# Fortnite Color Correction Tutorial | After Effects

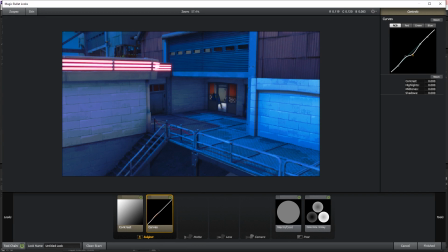(4:06)
And you guys can see when I'm doing this, I'm going up and down, just not that dramatic at least, but all right, so let's go to the next one. And when I'm doing these, make sure you guys go up and down and look at what part of the image it's changing. So if I go all the way down, you guys can see that it's changing this floor right here, some of the wall, this wall dramatically, and this wall back here.
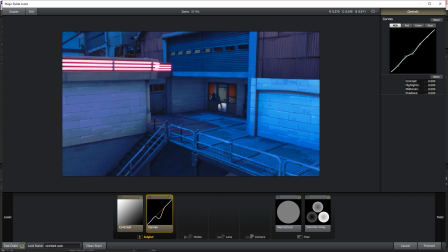(4:24)
So just look at that part, look at those parts of the image and see what you want to change. So for this one, I think we're going to go a little bit darker and go down like that. So for this next one, let's look at what we need. And looking at this one, it makes the walls a lot brighter, makes the floor brighter.
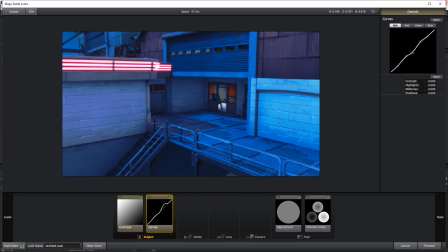(4:41)
So for this one, I actually do want the wall to be a little bit brighter to almost make it seem like the moon is making the wall brighter. So I think that looks good right there. And then here we go for this last one. We're not going to do too much to this. We're just going to leave it like almost right where it was, maybe a little bit lower.
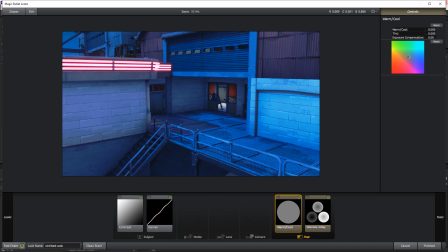(4:58)
Okay, so now we have to go to warm/cool. Now, when you're on warm and cool, I would only recommend sticking to the left side of it and to the right side of it. I wouldn't recommend going up or down just because those introduce some colors that really aren't too interesting that you should be using.
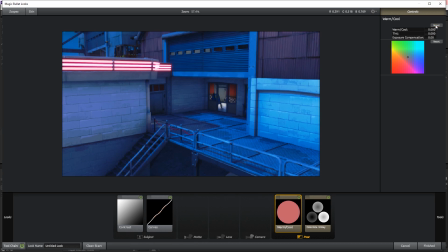(5:12)
But if you want to go for something a little wacky, you have that option. But for this tutorial, we're going to be going from the left into the right. So if you're going for something a little more warm toned, then you want to go to the orange side, which is to the left. And if you want something more blue, which is going to be cool tone, you're going to want to go to the right.
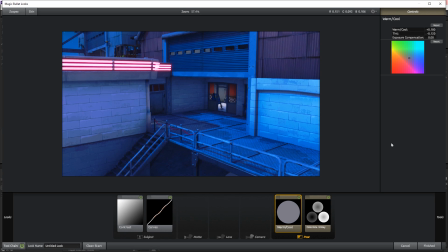(5:27)
For this one, it's already really blue, but we haven't got to the colorista three-way yet. So we're going to go ahead and make this add a little bit of blue tone to it. That'll look a lot better once we finish that last effect. So for this one, I'm just going to drag it to wherever I think looks nice. All right, so I think that looks good right there. And then this is where we're going to see the really, really big change.
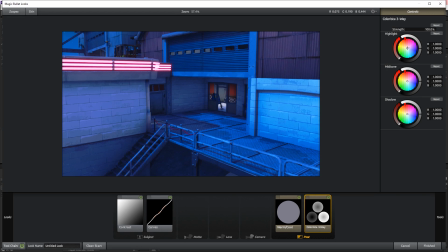(5:45)
Now for the highlights of the image, we're going to go back to blue. We're going to add some more blue to the image. I mean, there's way too much blue, but again, we haven't gone to the midtones and the shadows yet, and that's where we're going to see the biggest change. So for the highlights, we're just going to add a good amount of blue, maybe a bit of a brighter blue, something like that right there.
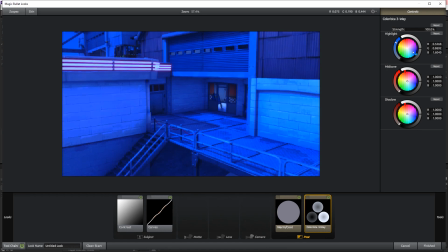(6:03)
And if again, you can change these little side dials as well if you would like to, but I think it looked good right where it was. Maybe a little bit more, actually. Okay, so there we go. We have an absurd amount of blue, but this is where we see the big change.
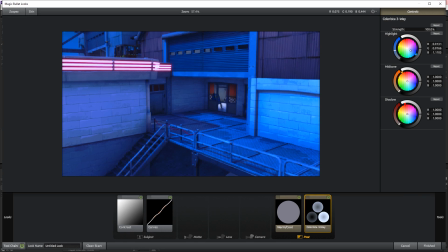(6:16)
So now we're going to go to the midtone right here. Like I said, this is where we're going to see the biggest change, and we're going to add a little bit of orange to this to take away some of that blue. If you can see, it's changing a lot already, and that's because the midtone is where most of the colors are in the picture. So we're just going to keep going up to orange, almost like an orangish yellowish, something like right there.
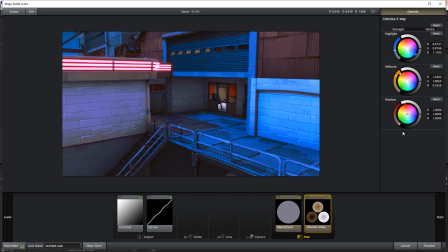(6:35)
There we go. You can see that's a huge difference already. I mean, literally. So for the shadow, we're just going to add like a yellowish orange. Almost dark though, because again, it's a shadow. We don't want the shadows to be bright like that at all.
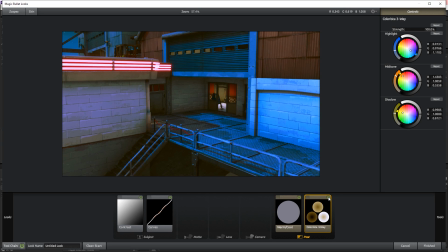(6:47)
So I think something around here looks good. Like right there, that looks perfect. Okay, so I just messed with the settings for a little bit, and I think that's right where we want it to be. And again, if you're doing these color corrections, I would stick a lot more time on them. I would put more time into them, get it perfected, because obviously this is a tutorial,
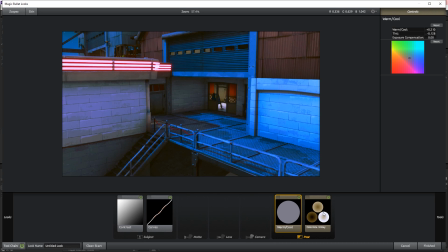(7:03)
so I can't go into that in depth into making it look perfect because I don't want the video to be an hour long.
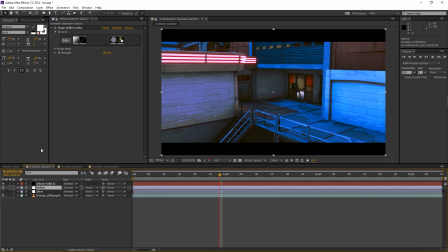(7:08)
So we're gonna go ahead and click finished. And we're gonna make sure that layer's on. And now for the last thing we're going to do is we're just going to add some glow. Now, typically with any cinematic, you don't want to use this, but if you guys can see right here, we have some neon lights, and that's part of the reason why I got this cinematic,
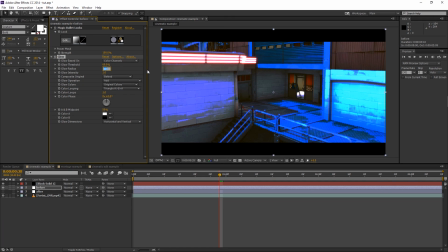(7:23)
because I just think it looks good. So we're going to go ahead and put the glow back on to make these neon lights pop a little bit more, because they don't really pop. They don't look neon. They just look static. So we're going to put that on like 200 because we want the glow to be more spread out. And we're going to go to the glow colors and put that on A and B. So that way we can now control what the colors are.
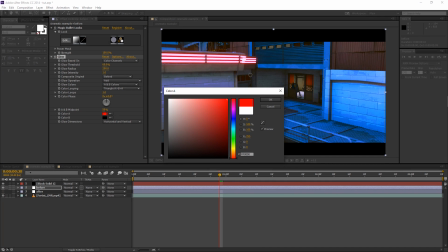(7:42)
So right here we have A and B, and whatever we change these to are what the glow is going to change to. So let's change this to the exact color that's on here.
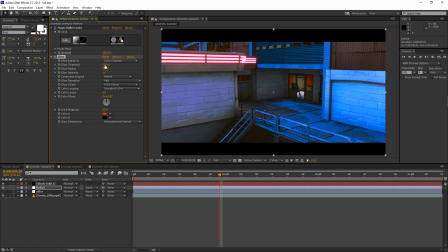(7:50)
So let's pick whip this color, and there we go. And we're just going to change the threshold, because if I go down, you can see it appear on the wall, and we don't want that. We want it to only be on the neon lights. So let's just drag it to like right there where it's only on the lights. And there we go. That's the before that we just edited, and then here's the one that I sat and down and did a couple hours ago.
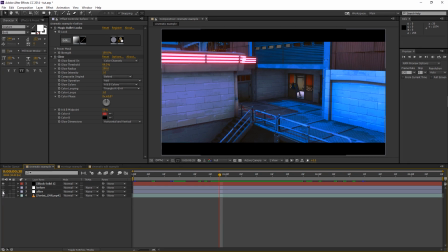(8:10)
So there we go. You can see they're almost indistinguishable. They're pretty similar. It's a little bit different.